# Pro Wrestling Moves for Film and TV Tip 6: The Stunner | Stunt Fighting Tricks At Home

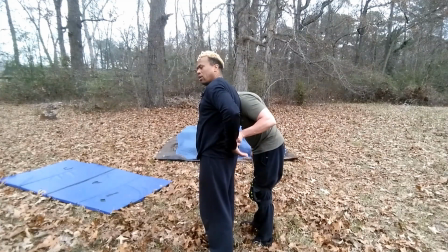He posts his left hand in the middle of my back and grabs the waistband. Because at this point, I'm not going to do anything until he gives me the signal. Give me the signal, you don't do anything. And see the signal, he's just pushing down, right? When I get that signal, let me have you turn back around here.
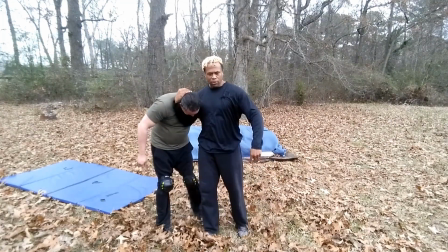What I'm going to do is I'm going to drop down to my left knee.
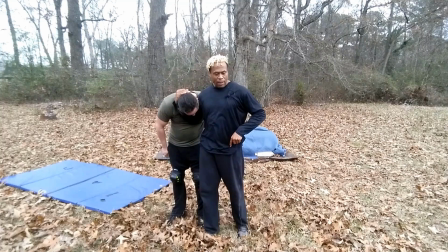One of the reasons we practice taking all those knees before. I'm going to drop down to my left knee out on a 45-degree angle that way, right? Now, so it's going to look like this. Go ahead and give me the signal. You stay there, though. I'm just dropping like this.
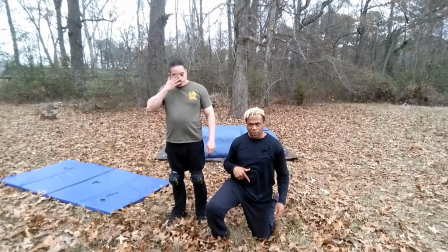Right, and you see my knee is going here and the foot's going there. He's going to drop to both knees here.
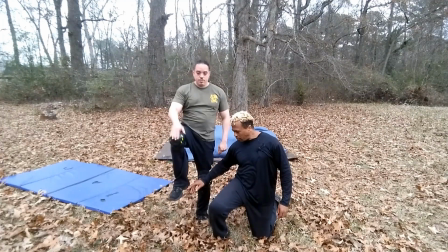That's why we have all this space here. So he can drop to both knees or one knee.
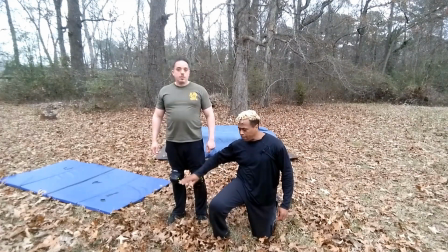It's your preference. Yeah, he can drop to both knees, and you see we're padded up. and then he'll do the rest of the act out. So that's the key thing to understand. Again, this is the difference with it being in the ring and being in film and TV.
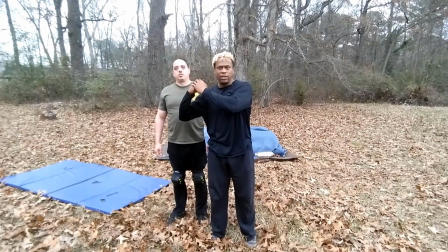We form the frame like this. He gives me a signal. You see that?
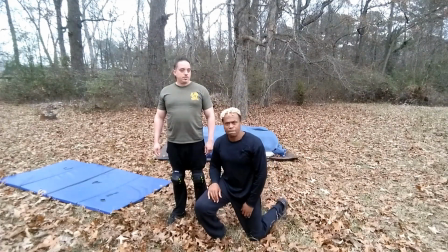I could even do just like this, and he'll do the same thing. All right. So let's go ahead and do it from the beginning.
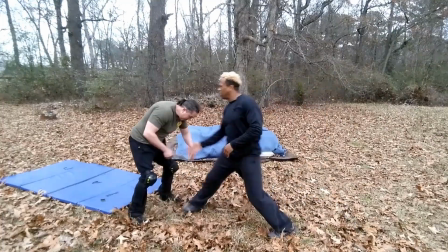So we're here, ball thrust kick. Here, he gave me the signal.
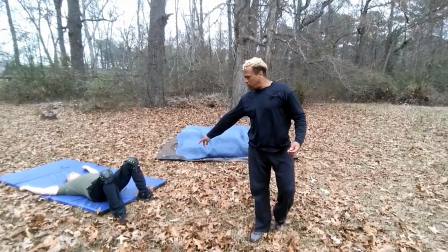Excellent. Now, Hiram, can you stay on the kneeling position here, face camera? Observe what he did. Here's the key part. This is why I'm the picture frame for his performance, because his performance sells it. If he tells the audience what damage has been done and the severity of the damage. So if he just did some quick thing, do it incorrectly, and just hit the ground and fall on the mat,
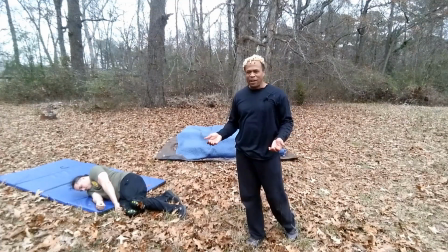that's not bad, right? Yet now do it the correct way.
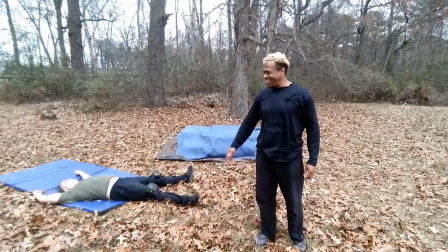Right? That's more devastating. It's like this guy is this guy is seriously injured, right? So the components, when you're two, is I'll walk you through this. You're going to give them the signal, and when you give them the signal, and they're going to start dropping. That's how you know, right? And you keep your hand on their lower back until you're on the ground, and then you push off. So you always have contact, positive contact with your partner.
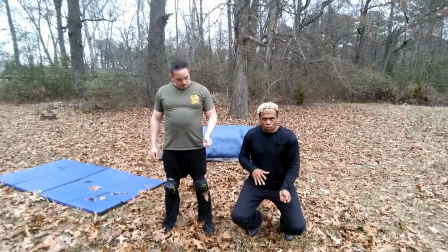You give them the signal, and once you push, you go down with it, so you're synchronized. And that's what you're going to see him do. So here's the first step. Give the signal, post, and drop to both knees.
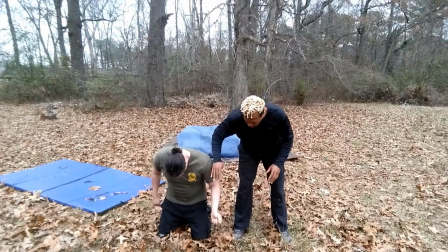Now, the second thing is he's going to bend at the waist and bend low, like he got crunched, he got collapsed.
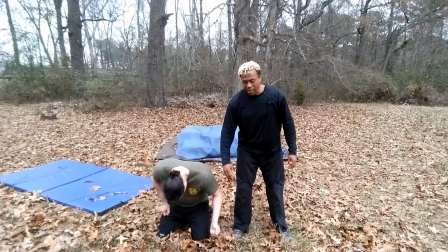And stay low for a moment. Like that. This makes it look far more dramatic.
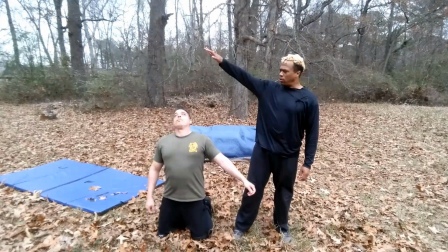The third thing is he's going to pop up high in the air and stay there for about 2 beats as he slowly goes rearward. And this is why the face that you give is important, because the face is going to tell them the severity of the damage. All right. And then let me have you stay down there. And and you see his face.
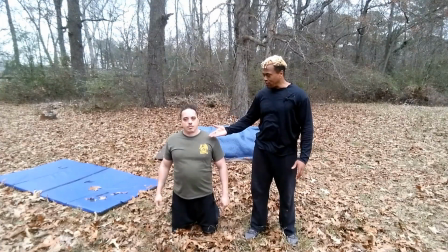Again, if it's a comedy, you can make a comical face. Right? It could be just like that. Same exact move, again, applied to a different genre. If it's an action movie, you know, get an action face, right?
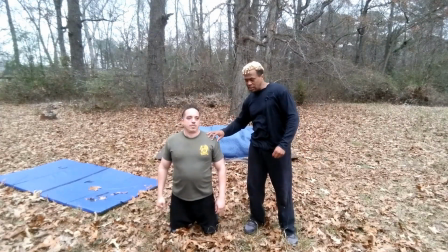It could be like that. And so there's about 2 or 3 beats of this as he's slowly going rearward like this, so the camera can get, and they're going to get coverage.
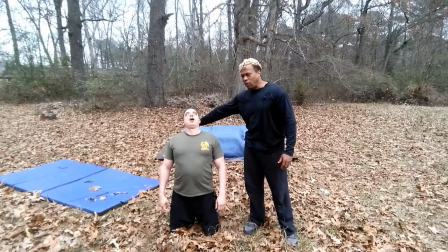Production will get coverage of this. And then the last thing, he falls off to the side and falls on the ground.
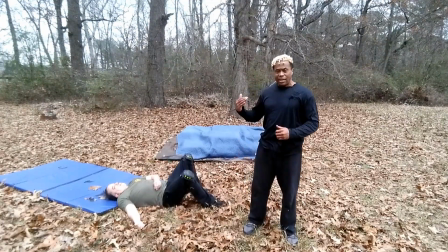Go out to the side. Boom. And this is why it's a crowd-pleasing finishing move, because of this. So, thank you. So when you're doing it, if you're in one, at this point, 1 is done.
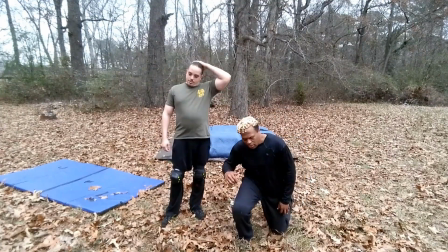There's nothing more to do. You're a picture frame. 2 is doing everything, right? So when you understand, this is why you want to practice both being 1 and 2. When you understand this, how to do this, you're going to deliver amazing performances. So we're going to do this again a bit more smoothly, and then we'll do it on the left side. Ready?